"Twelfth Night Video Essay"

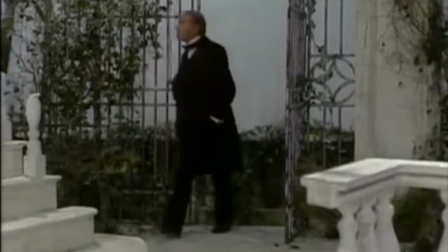Let me stop you here. If you have not read Twelfth Night, or hate Act 2, scene 5 for some reason, and jesting, this is not the video for you.
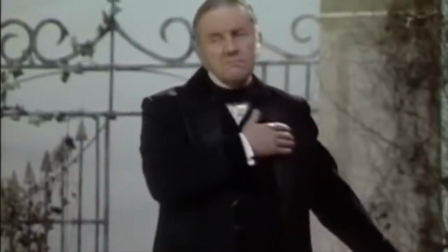Fire and brimstone!
However, if you have dignified yourself as a Shakespearean nerd and wish to analyze, then you've come to the right place.
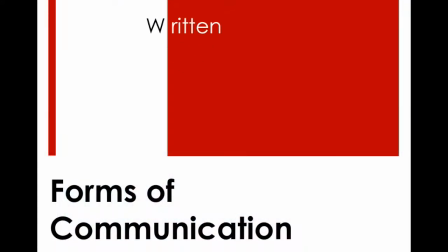Let's get started by using woven, written, oral, visual, electronic, and nonverbal communication elements to analyze Caffno and Armfield's renditions of Twelfth Night.
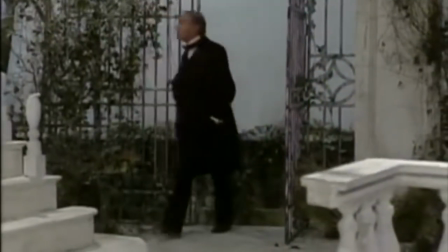So let's rewind so I can give you some preface. Act 2, Scene 5 is a monologue by Malvolio, which helps give insight to the director's approach through his verbal and nonverbal communication.
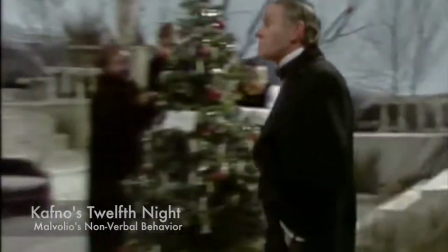In Caffno's version, Malvolio's nonverbal behavior consists of him protruding his chest, sticking up his nose,
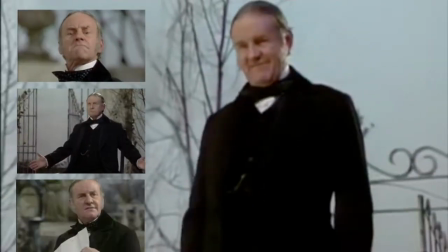asserting dominance and sitting in his imaginary throne, and not being able to produce a genuine smile.
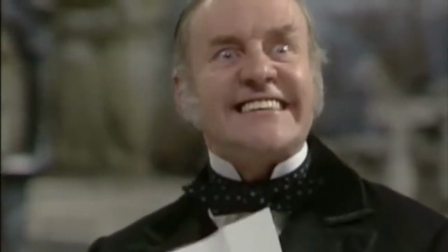Malvolio's creepiness overall adds to the discomfort of viewers while watching this film, aiding in the director's message.
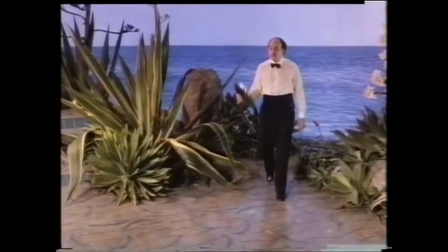On the other hand, we have Armfield's film, where we see a more dynamic Malvolio.
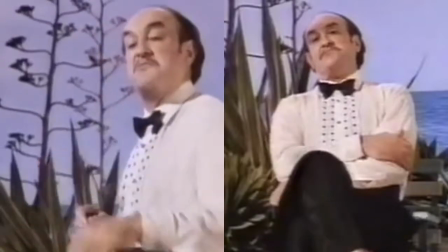Better, he is seen as having crossed arms and raised eyebrows, yielding to an inflated image of self and a general dissatisfaction with life, like Calfno's Malvolio.
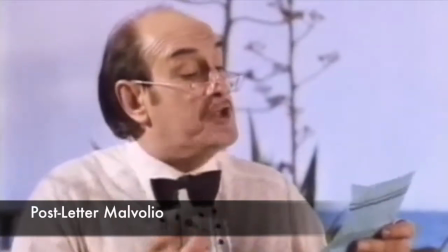However, after reading Olivia's supposed love letter, his non-verbal behavior drastically changes,
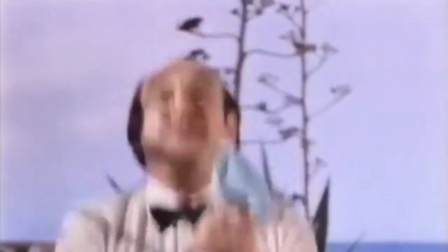where he has a genuine smile and expresses joy and excitement, unlike the previous Malvolio.
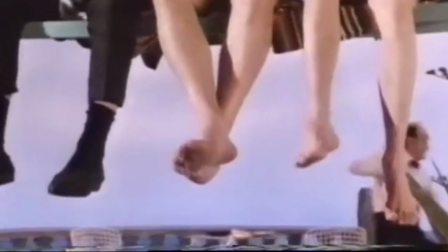The director's approach here was to make the audience comfortable by having a somewhat reliable Malvolio.
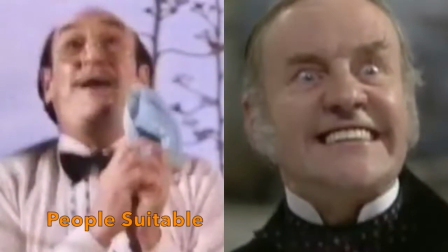Ultimately, the director's end goal in production can be seen through the differences in the Malvolios. So you might be asking yourself, what does this mean? So, Armfield, on one hand, was trying to appeal to a younger audience.
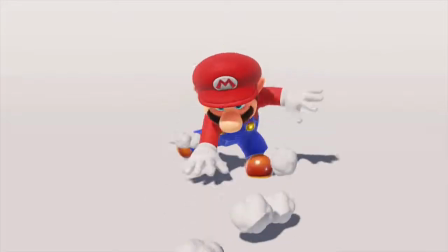I totally didn't throw in a random Mario gif just to appeal to a younger audience. Totally.
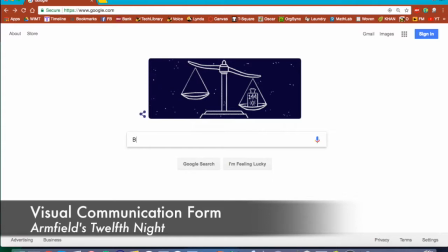So when I talk about Armfield appealing to a younger audience, this is what I'm talking about.
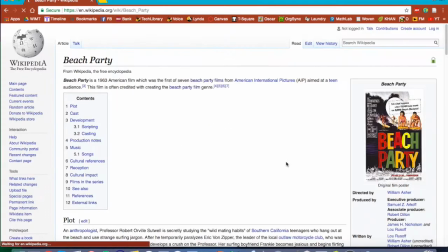So we go to Wikipedia here, we look at the Beach Party film. So, 1963 film, but if you continue to scroll down,
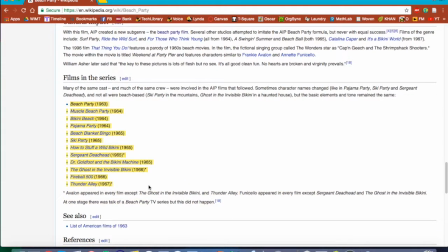you'll see that there is a slew of movies produced in 1967.
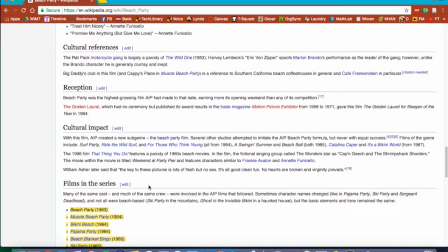And, well, if you know when Caffney and Armfield produced their movies, it was in the 80s, so you're like, well, Tori, why does this matter?
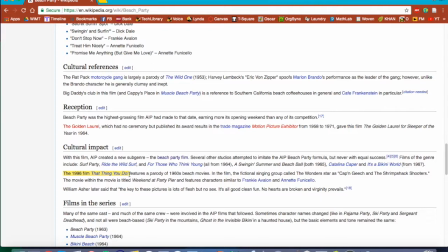Well, if we go to the cultural impact, you'll see that even in 1996, the Beach Party movies were still having an impact. So Armfield's choice in having the set design be of a beach is directly corresponded to the Beach Party films, and that's showing that he's trying to appeal to this younger audience. And so through him trying to appeal to this younger audience, we can then interpret that his goal was to get younger viewers interested in Shakespeare.
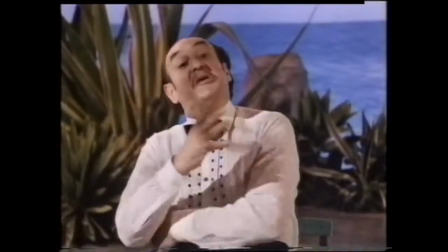Another important part to the visual aspect is not only the casting of characters, but the character attire.
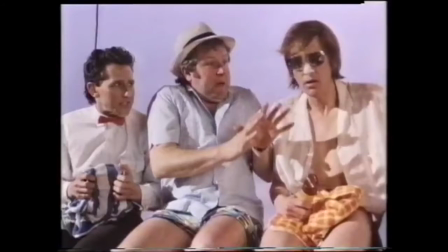So if you notice in Armfields, they're wearing beach attire because they're on a beach. And they're also generally younger actors,
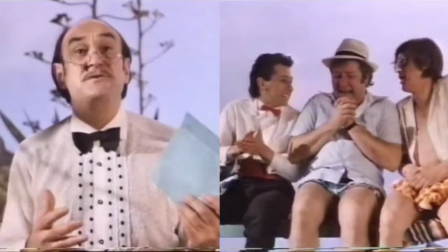which is, again, Armfield trying to appeal to this younger audience because a younger audience will be able to relate better to younger actors.
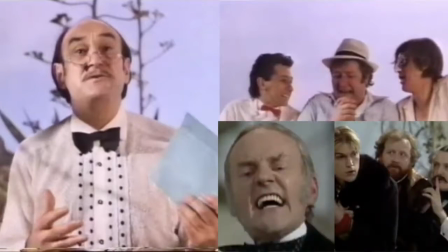Now, Caffneau's, on the other hand, he did not have the same goals,
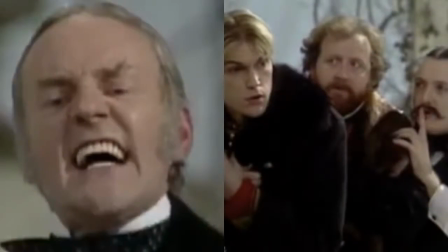so his casting is directly related to a more realistic approach to Shakespeare's Twelfth Night,
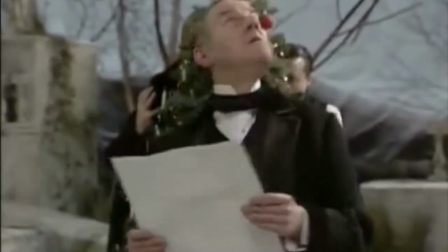in addition to he accurately depicts what they would be wearing in that time period. So Caffneau did not have the same goals as Armfield, so he did not try to appeal to this younger audience, which is why you can see that he has a more accurate depiction of what Twelfth Night would probably have looked like in Shakespeare's time, though throughout it you can see it has rather a grim side to it and this is because he's trying to condemn kind of what was socially acceptable back then so throughout the film you see misogyny and violence of kind of the mentally ill and that this is Kafnow's way of rejecting that idea and saying that hey this isn't okay and making that stark contrast between what's socially accepted nowadays versus what was back in Shakespeare's time.
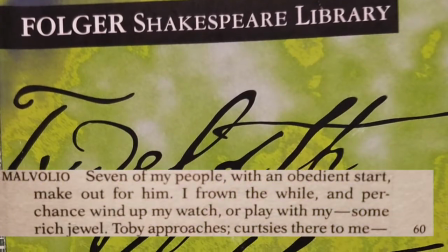In analyzing the written portion along with the two movie clips, we can see that they have a similarity in how they convey the text.